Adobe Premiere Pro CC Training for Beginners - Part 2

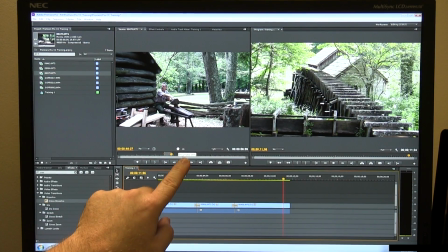[3:37]
It just shows the video here, and this pulls just the video. drag video only or if i want just his audio i can pull this and drag the audio down so let me just pull let me just show you how that goes i'm going to pull that down you saw it just auto
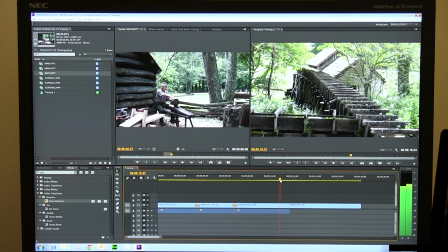[3:48]
saved there uh it'll premiere will auto save you have some defaults in the preferences and it'll auto save your project so you don't lose your work sometimes that can be aggravating it's usually it's generally a pretty good thing so as i'm coming across this i see there he shows up and no audio
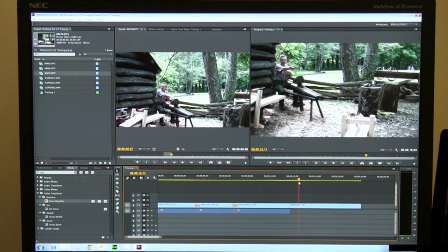[4:05]
i could put my own audio there if i wanted to do a voiceover and there were helpful park service people who were showing us things about how they shaved sticks back in the olden days,
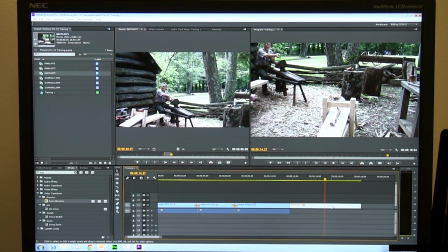[4:13]
so that could be my voiceover. I'm going to go ahead and delete this again. I'm going to pull him back down here.
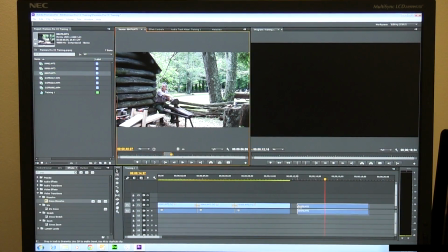[4:17]
I'm going to grab the video and pull it down, because I do want his commentary on there, and so here we go,
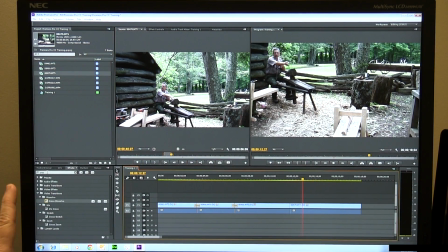[4:23]
and this brings up another transition that's pretty common to use, and it's called cube spin. Ah, darn, I hit ube. C-U-B-E, cube spin, and here it is.
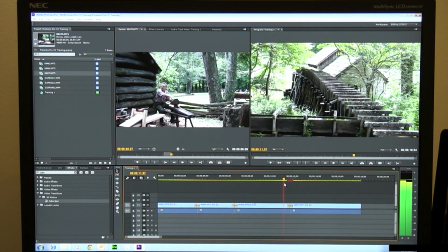[4:36]
So you'll see this kind of thing a lot, And this is a transition that's usually considered not too, you know, tasteless.
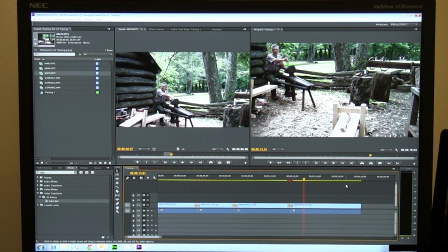[4:44]
There you go. You see that. You've seen that kind of transition a lot. Transitions like that that are not peels are, in my opinion, a lot better.
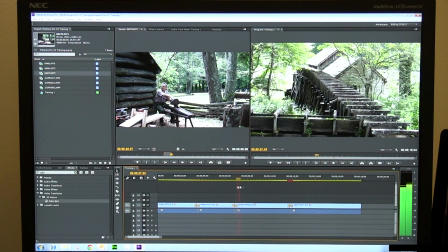[4:52]
And, like, usually you use a cross dissolve.
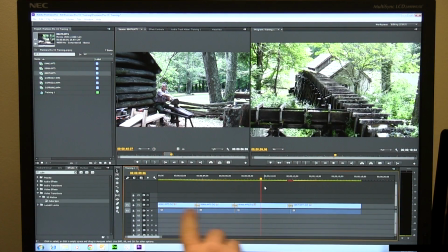[4:54]
Maybe there'll be some music or something playing underneath this, and you're showing some time elapse, or you're trying just to show a dramatic little slice-of-life type flow. And then usually you'll use a cube spin when you're getting ready to segue into something that's of more substance so that's why you use this right here
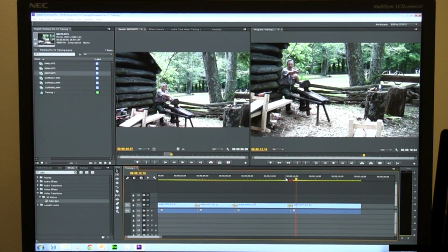[5:10]
now while we're at this let's just talk for a minute about audio because we're seeing some uh some video and we're hearing some audio changes aren't
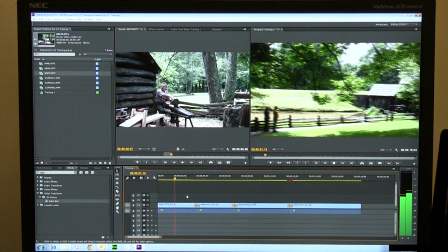[5:19]
we it's like here we have this this and we can hear the uh the river going just a little bit this gets
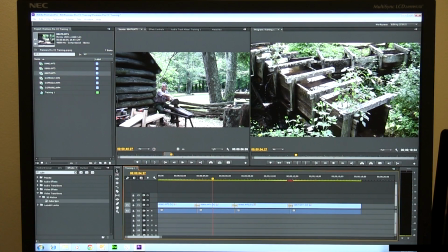[5:26]
pretty loud here you know do i want this to be this loud well i'm right here where the water's running i want to be maybe a little louder than this because of the context to what we're seeing. So I'm going to click on this. This is the audio down here on the bottom. You see this? This says V1. That's for video 1. A1 is audio 1. I'm going to click on this.
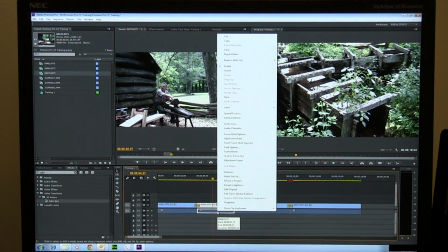[5:45]
I'm going to right click on that audio down there. I'm going to go to audio gain up here and this thing that pops up.
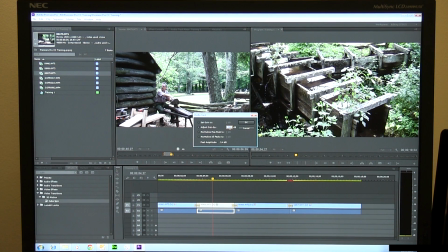[5:52]
And maybe I don't want this to be full level. I want to take it down about 5 decibels. I'm going to say minus 5.
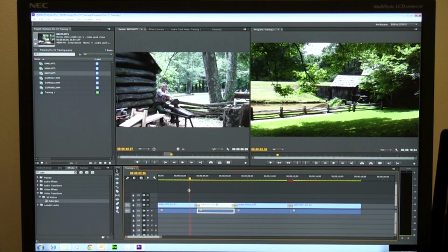[5:59]
Okay. Now that's going to be a little less obtrusive when it comes across it let's watch it hear
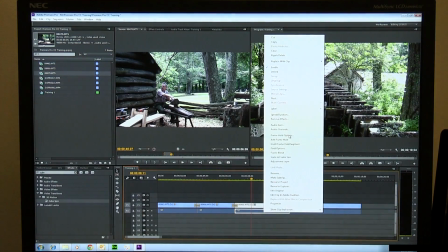[6:10]
how loud that got let's take this one down a little bit too I'm gonna right click on it audio gain let's take it down let's take it down
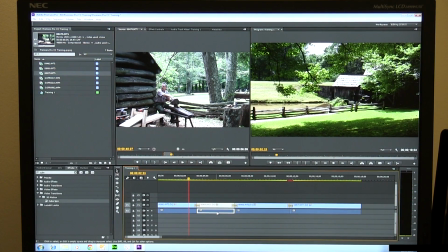[6:17]
six decibels now we should have this let's take this one down even a little bit more audio game let's go down to what's gonna happen
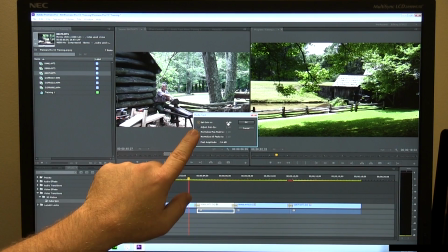[6:25]
second time is it'll see that the gains already minus five DBs you have to go here and let's take it down to minus eight now let's see what we got.
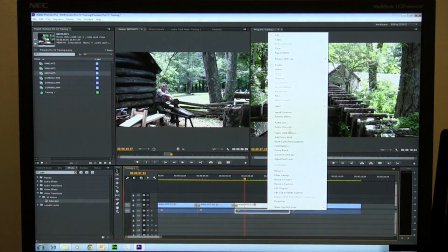[6:38]
Whoa, I didn't do a minus, did I? Right click, audio gain. I want, ah, minus six.
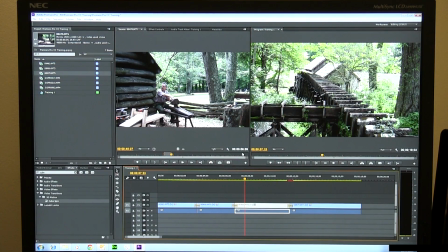[6:46]
Minus six. And we just saw a nice little lesson, folks.
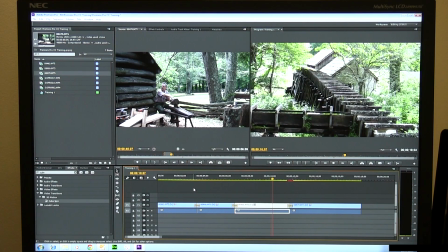[6:54]
There we go. That's much more satisfying to me sounding that way. So I'm going to do a control save. Control S is save. I always do, whether it automatically saves or not, I try to save fairly often.